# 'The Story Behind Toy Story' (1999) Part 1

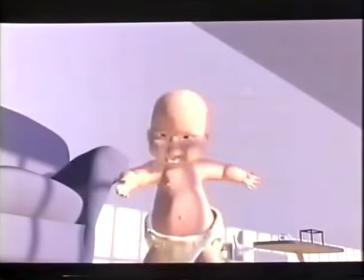And then all of a sudden you make them look at it from a different point of view, looking at a cute little baby from a toy's perspective.
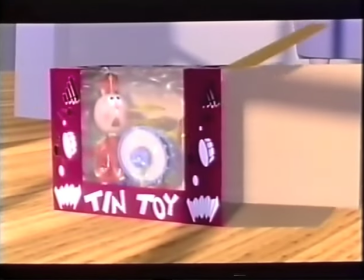Now from a toy, that's a monster.
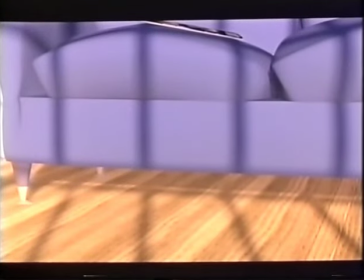Tin Toy was the first computer animated film to ever win an Oscar as the best animated short of 1989.
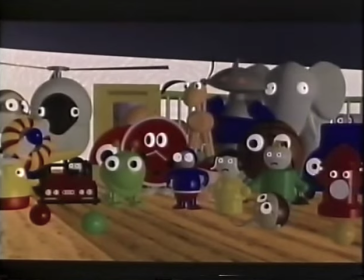Its success fueled their dreams of creating a full-length movie by computer.
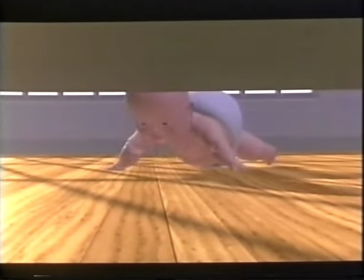We were inspired from Tin Toy with the ideas that we had developed in there
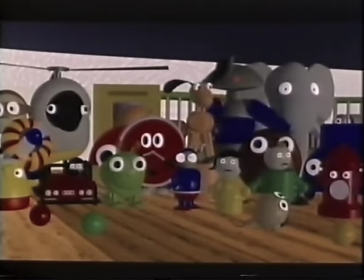of toys being alive and thought there's a tremendous potential here than we could tap into.
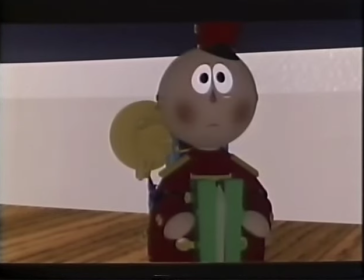So we came up with the idea for the buddy picture with two toys instead of two humans.
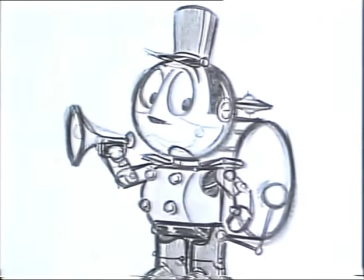In their original idea for Toy Story, Tinny the Tin Toy is accidentally left behind at a highway rest stop.
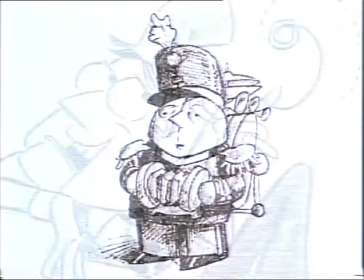Desperate to get home, he befriends an old ventriloquist dummy.
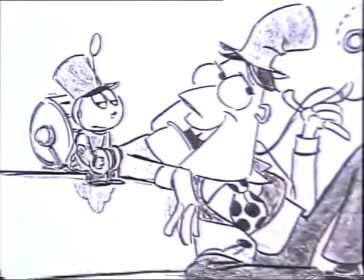They hit the road together and find a kind of toy heaven at a preschool where they'll never get lost or outgrown.
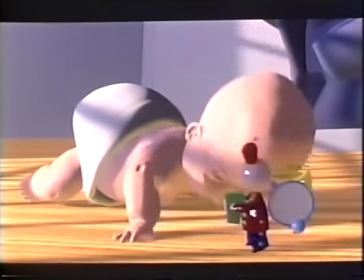early on it became obvious that Tinney was too old-fashioned to be a child's favorite
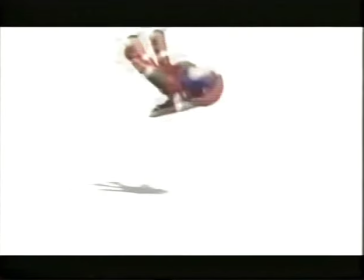toy so Tinney was out and a brand new high-tech action figure was
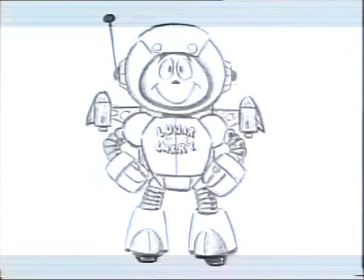in the goal was to make Buzz the toy that any boy would just
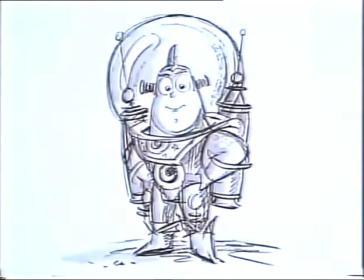die to have he's I probably made out of shiny steel and plastic bubbles and he's he moves and flies get wings and it's it's it's a new tech toy versus a one that should be discarded.
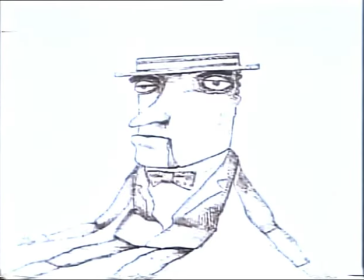In contrast, the ventriloquist's dummy began to evolve into an old-fashioned cowboy rag doll named Woody Pride.
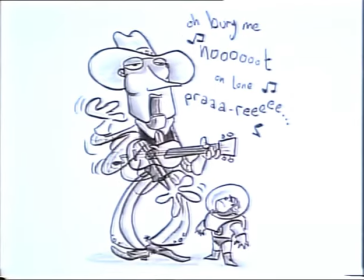He's a classic piece of Americana. He's a piece of American folklore and arts and crafts.
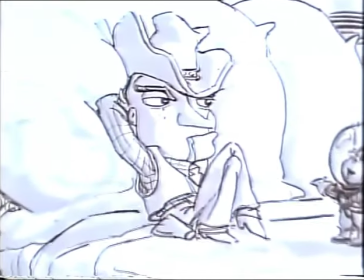He's the old-fashioned, western, loose-limbed marionette without the strings. Early character models were created and put through their paces.
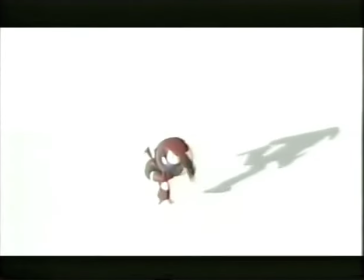For a while, the undersized Spaceman was called Lunar Larry and later Tempest from Morph.
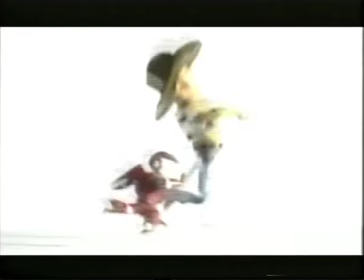Toy Story was off and running.
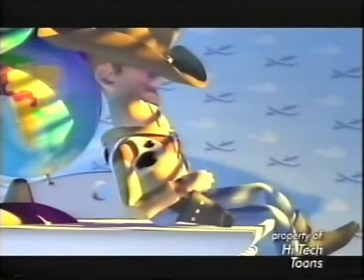By June of 1992, it was time for a screen test to see if the toys would be believable on the big screen.
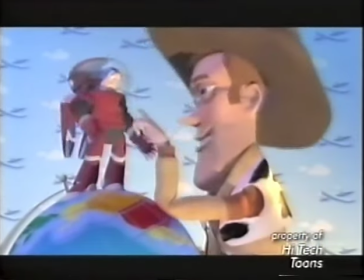Hi pal, what you doing? I'm Tempest from Morph. Yeah, what's his butt? Say, you weren't thinking of flying, were you?
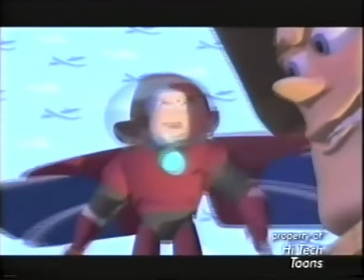Well... You know Andy loves toys that can fly. Really? Well then, to infinity and beyond!
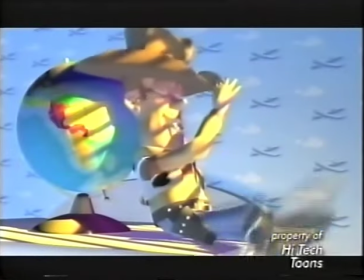You know, Andy loves toys that he can find.
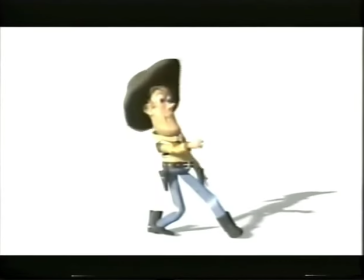These tests proved the technology would work, even though the early Woody seemed a bit mean-spirited to his rival.
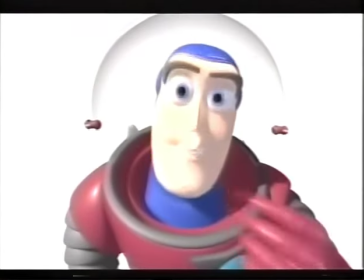As for the cute little roly-poly spaceman, he needed more stature.
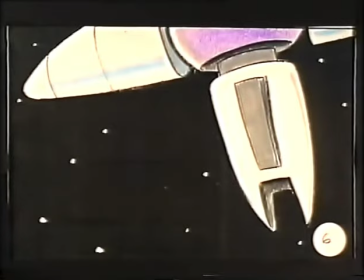So to bolster his appeal, they decided to open the movie with a cartoon version of the Buzz Lightyear TV show.
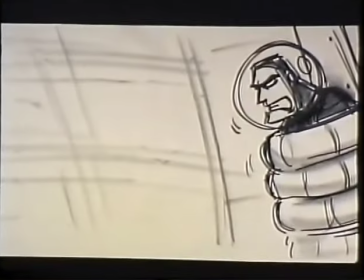You will die, Buzz Lightyear! Not today, Zerg.
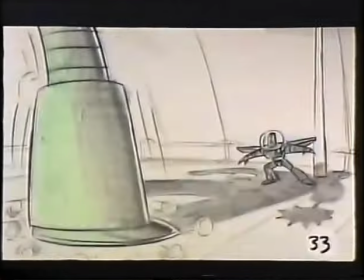As much as everyone loved the Buzz Lightyear cartoon, it wasn't the right way to start the movie.
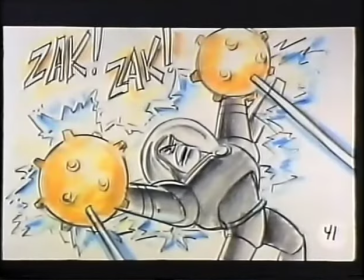It was so impressive, how could they hope to convince an audience that the old cowboy doll could be Andy's favorite toy?
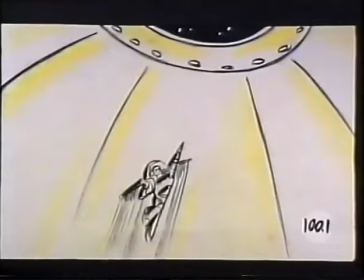So the idea was abandoned and never completed. This assembly of storyboard drawings is all that remains.
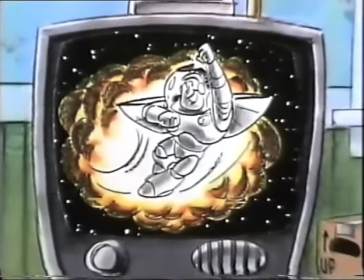To infinity and beyond! Don't miss the next exciting episode of Buzz Lightyear, Defender of the Universe.
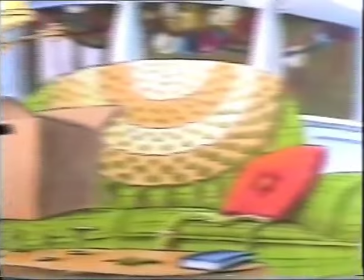Wow, Buzz Lightyear. What a cool show. You must die, Buzz Lightyear.
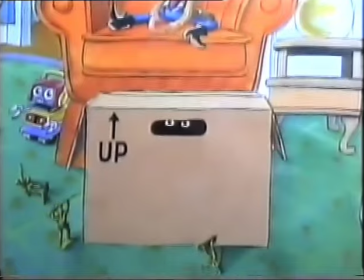Not today, Zerg.
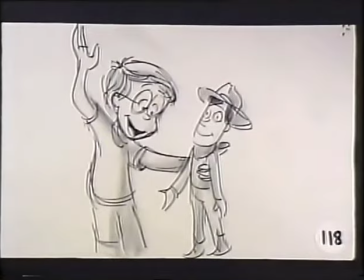Restructuring the story to get the right emotional beat meant going back to the drawing board, or in this case, the storyboard.
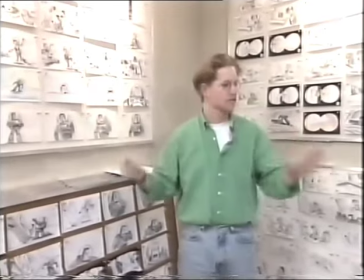So this is the sequence where Woody and Buzz first meet. As with every Disney animated film,
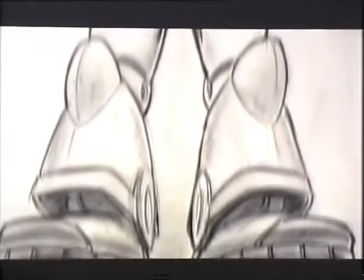writers and storyboard artists start by creating comic book-like drawings that describe the action shot by shot.
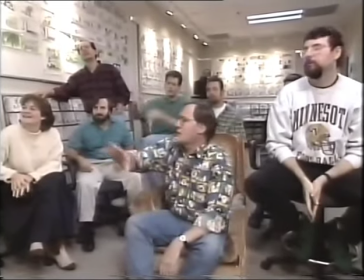So would you see that as more of a tilt-up or like an actual thing? I think if you take the, yeah, and move the camera up, then you change the perspective.
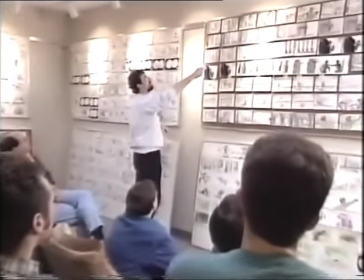For months, the creative team kicked around different ideas to revise and improve the characters, humor, and story structure.
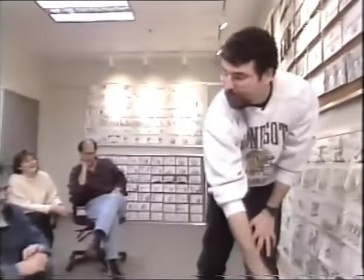25,000 cartoon panels later, their final script would bring them an Oscar nomination.
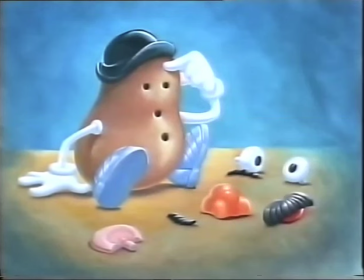As the story took shape, it came time to cast the voices that would breathe personality into the toys.
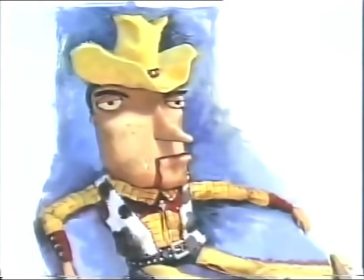From the start, they had only one actor in mind for the voice of Woody. What they did was they took a line from Turner and Hooch, which was a movie I'd made for Disney, and they actually did have a small piece of computer animation,
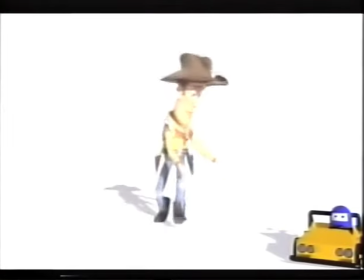which was Woody. saying the line and they had boy woody was just in he was just in hysterics his little fists were like
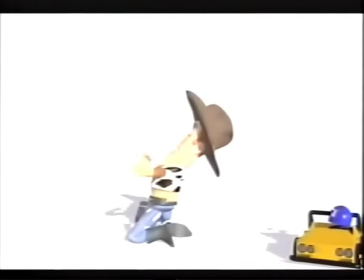pounding all over the place he dropped down to his knees and was pounding the ground it was it was kind of amazing
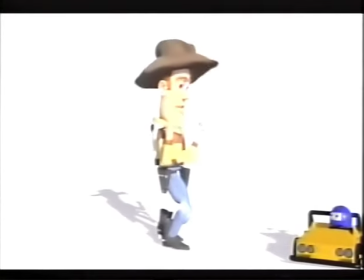oh no no no you're eating the car don't eat the car It fit, you know, if I had come in and seen something that didn't make quite as much sense I don't know if I'd be doing the movie, but I saw I saw Woody and he talked like I did so it all made perfect sense
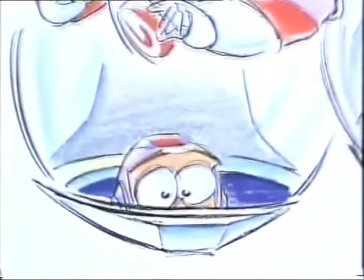The perfect touch for the voice of deluded space toy Buzz Lightyear was provided by home improvement star Tim Allen Toy Story is essentially of course a movie about a Spaceman from a far-off galaxy,
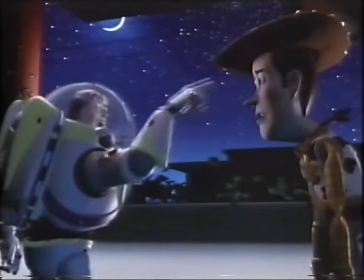but he doesn't realize he's a toy So he comes to it in this little boy's world thinking that he is Buzz Lightyear.
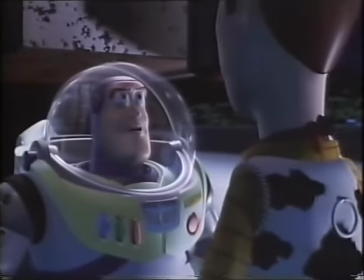You are a toy! You are a sad, strange little man, and you have my pity. Farewell.
I've enjoyed it because I've always loved animated films, and I've always wondered how the voices get done, and now that I know how they're done, I will never, ever do one of these again.
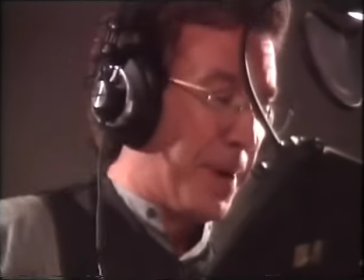No, no, no, go, go, just go. I'll catch up. I was actually acting in there a little bit.
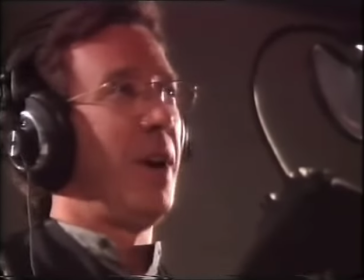There's a whole bunch of... You hated it, though.
It's very interesting, because in the beginning Buzz Lightyear was much more superhero-like, much more Dudley Do-Right,
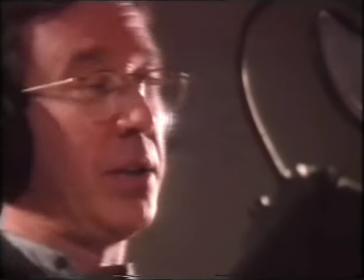and when we started getting Tim in for the recording sessions, he was putting a spin on it that was much more realistic,
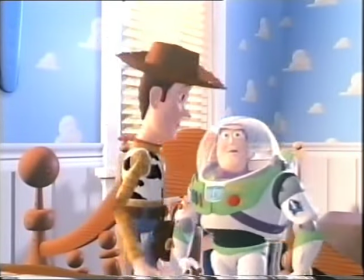so we evolved the character, and it's much better to where he is just like a cop.
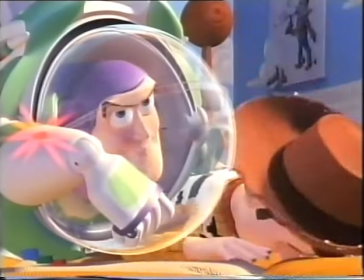Watch yourself! Who goes there? Do you know these life forms? Yes! They're Andy's toys.
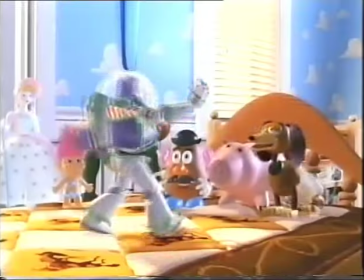Alright everyone, you're clear to come up.
We focused on each toy, and looked at the toy, studied the toy, thought about how it was manufactured with quality of plastic, whether it was a cheap toy, whether it was an expensive toy, all these things, and combined these together to draw the personality out of it. You know? Rex.
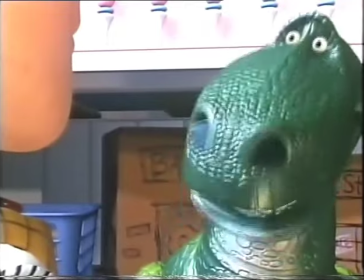How you doing, Rex?
He's a Tyrannosaurus Rex. The most fearsome meat-eating creature ever to walk the Earth.
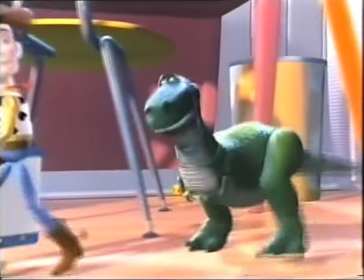But have you seen those pathetic arms that toys Tyrannosaurus Rexes have? He can't even scratch his nose!
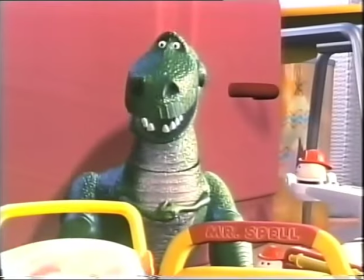So how fearsome can he be? And so for the Tyrannosaurus Rex, we got Wally Shawn to play him.
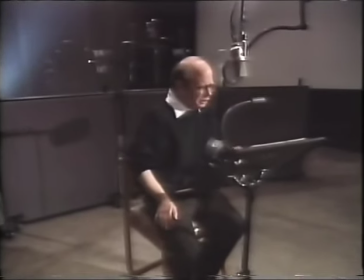But what if Andy gets another dinosaur? A mean one! I'll get replaced!
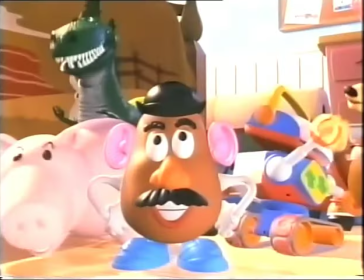I just don't think I can take that kind of rejection!
Mr. Potato Head. His facial features fall off.
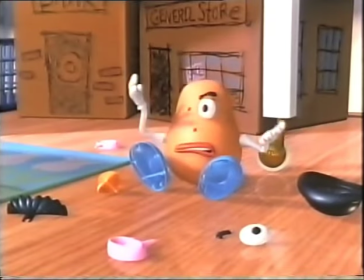And that's where his personality comes from. I mean, I think you would be mad at the world if your face kept falling off all day.
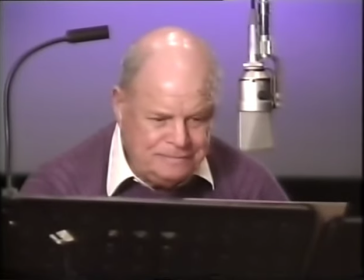And so Don Rickles was a natural choice. Firstly, I think it's Casting of the Century.
Hey, look!
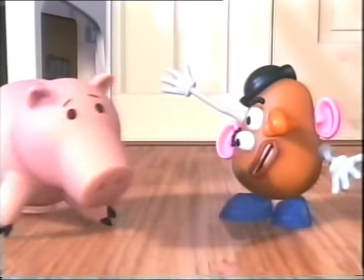I'm Picasso! I don't get it. You uncultured swine?
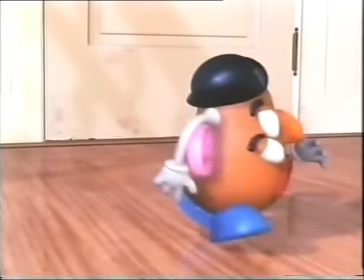What are you looking at, you hockey puck? Wait a minute. Let me find the moment.
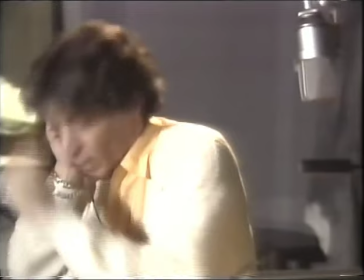We have a slinky dog, which is Jim Varney.
I think I got him. Wow!
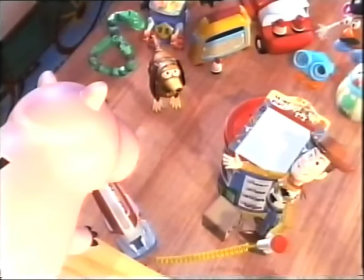Golly, Bob, howdy! Oh, shut up.
Ham sits up on the shelf and looks out the window all day.
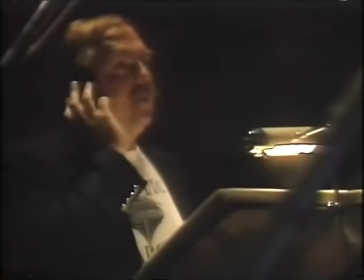So he's like a Mr. Know-it-all. And, of course, who better to play it than John Ratzenberger from Cheers, who plays Cliff the Mailman.
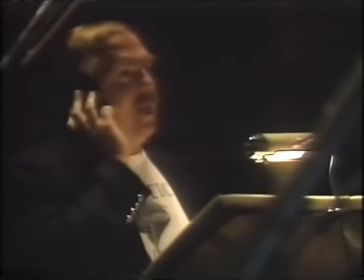This is it, Spuds. I'm sure there's not another piggy bank. I mean, what are the odds? Yes, sir, we're next month's garage sale fodder for sure.
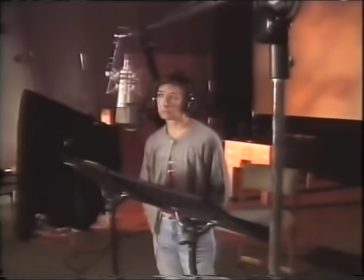Andy's mother is Lori Metcalf.
Where was the last place she left?
It's like the classic mother.
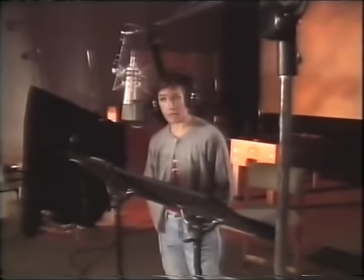Well, you're just not looking hard enough.